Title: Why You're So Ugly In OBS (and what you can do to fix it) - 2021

Hi, I'm Nick, your 3D coach. Today we're gonna look pretty, but just like our previous video on getting good audio, there are things we can do outside of OBS and things we can do inside of OBS. First, we have to look at real life. Scary, I know. This is harsh light.
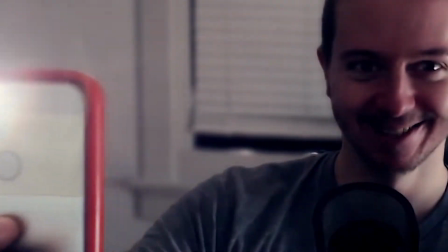This is harsh or hard light. Hard light is too honest. It's gonna show all your imperfections and make you look harsh. This is soft light.
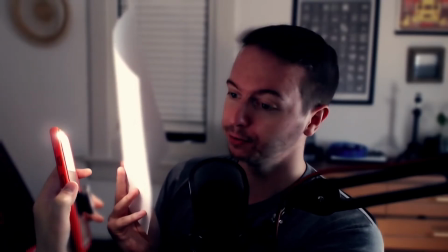It has to go through a piece of paper that diffuses the harsh light and makes it softer.
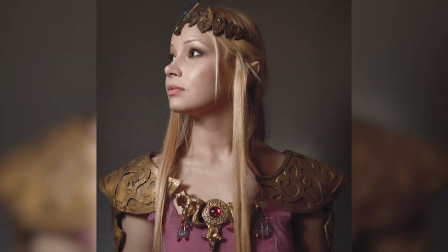Soft light makes you pretty. It'll smooth out your imperfections and make you look nice and even.
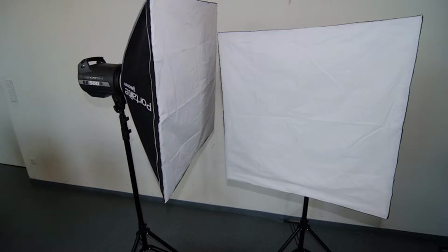Big rich video nerds use things called soft boxes to get this effect. But you don't have to be a rich video nerd to get soft lighting. The best trick is to bounce it. If you bounce light off of a wall or something, it's gonna come back softer. That hard light ain't so hard after it's been beat up by the wall. So if you have a lamp aimed at your face right now, bounce it off of a wall so that the softer light spills onto your face. You could even point it at the ceiling, bounce it off the ceiling, and have it come back down. If you've got an LED lamp where you know that the bulb won't get hot, you could put a piece of paper in front of it to help diffuse it. You can also buy diffusion paper, which does a much better job. You could also buy a softer bulb, or you could get a lamp with a paper shade around it.
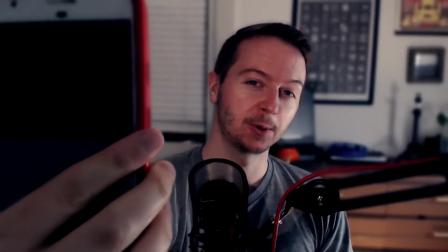Cool, so where do you place them? Well, if you've only got one light, you're gonna wanna try and put it right in front of you to get as even lighting on your face as possible.
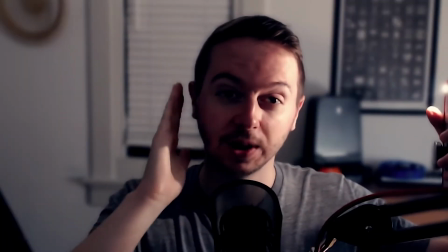If it's off to the side, you're gonna create really harsh shadows on one side of your face.
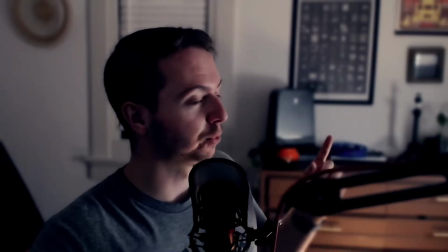If you've got a window in your room, face into the light with the webcam between your window and your face. You also don't wanna put light directly behind you, or it'll put you in silhouette. Your background will be bright, but no light is directly hitting your face, so you'll just look like a dark shadow. I had to clip garbage bags to that window behind me to reduce the look of a silhouette on me. I also have a window on this side of me, so I need to remember to close the blinds when I record or I go into a meeting. Otherwise, this side of my face is super lit up. And here's a fun fact. Your photos and videos will look a million times better on an overcast, cloudy day than on a bright and sunny day. Lots of people think you want really bright sun. That's harsh light. It creates a bunch of harsh shadows. Clouds diffuse that sunlight and make it softer. Okay, color correction and contrast.
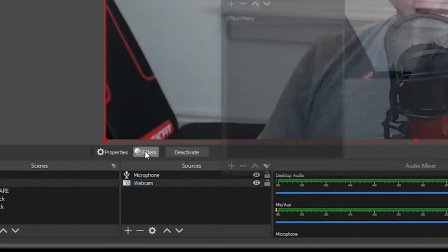Select your webcam in the sources window here, then click the filters button. And in the effect filters, we're gonna hit the plus button to add an effect filter.
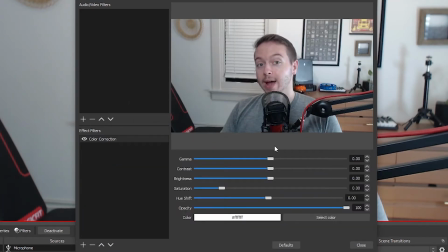And we will add a color correction. Hit okay. And the simplest way to get a nicer looking video, just up the contrast.
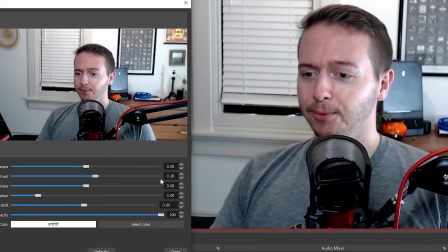So before it was here, and we can just up it a little bit. And already with 0.26, I think that looks better than what it was at zero, right?
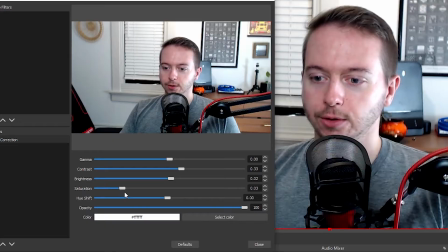It looks so washed out. So there you go. You can play with saturation if you want, which just means how colorful everything is.
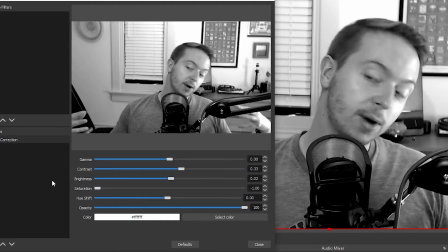So if we get rid of that, I am now in black and white, which is very flattering to my bad skin.
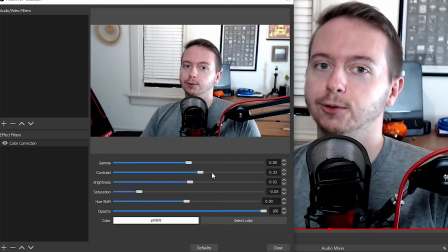But generally, this contrast slider is what's gonna do it for you. It's gonna be the best bang for your buck.
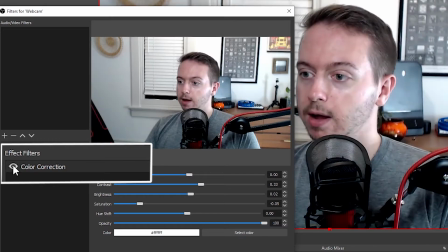If I turn this color correction on and off with this eye button, you can see the difference that just a little bit of contrast made.
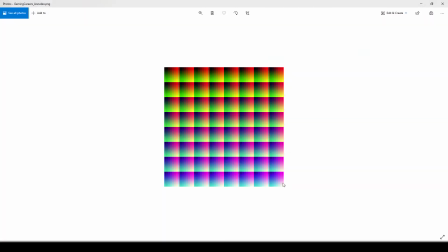We can also apply something called a LUT, and they look like this. I spent a few hours trying to understand what a LUT was so that I could teach it to you guys, but I have no idea how they work. Couldn't figure it out, but here's what they do. The link in the description below. My British cousin Pete over at Gaming Careers has a zip file of 30 free LUTs.
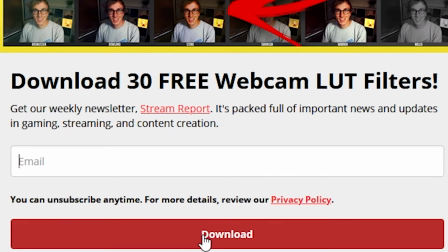You're gonna have to give him an email, but go ahead, do that, and then download it.
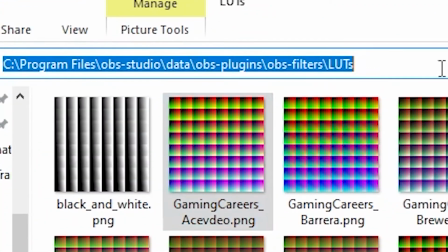That download is gonna give you a zip file, which you should extract to this file path, because that's where OBS is gonna look for these LUTs by default. Once you have those LUTs extracted to that file path, select your webcam, click on filters again.
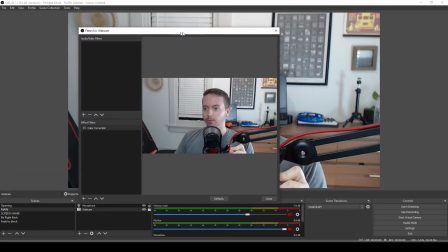We're going to turn off our color correction for now. I'll move this over. Press the add button to add an effect filter.
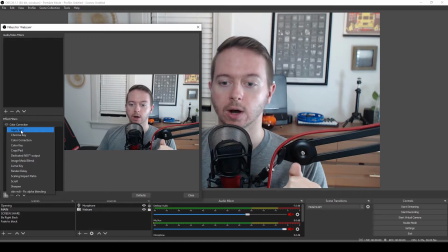Then click on apply LUT.
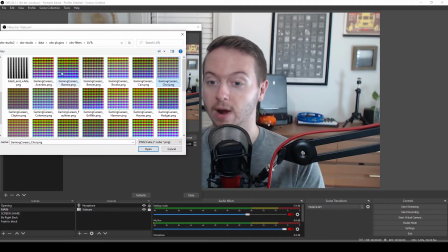Okay, and now when we hit browse, it's gonna take us right to these LUTs, and we can open them one by one here and see how they look.
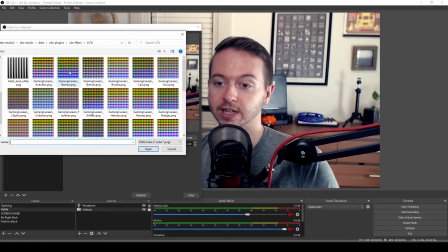Do we like it? Do we not like it? And we'll just keep trying one LUT after another. Browse, next.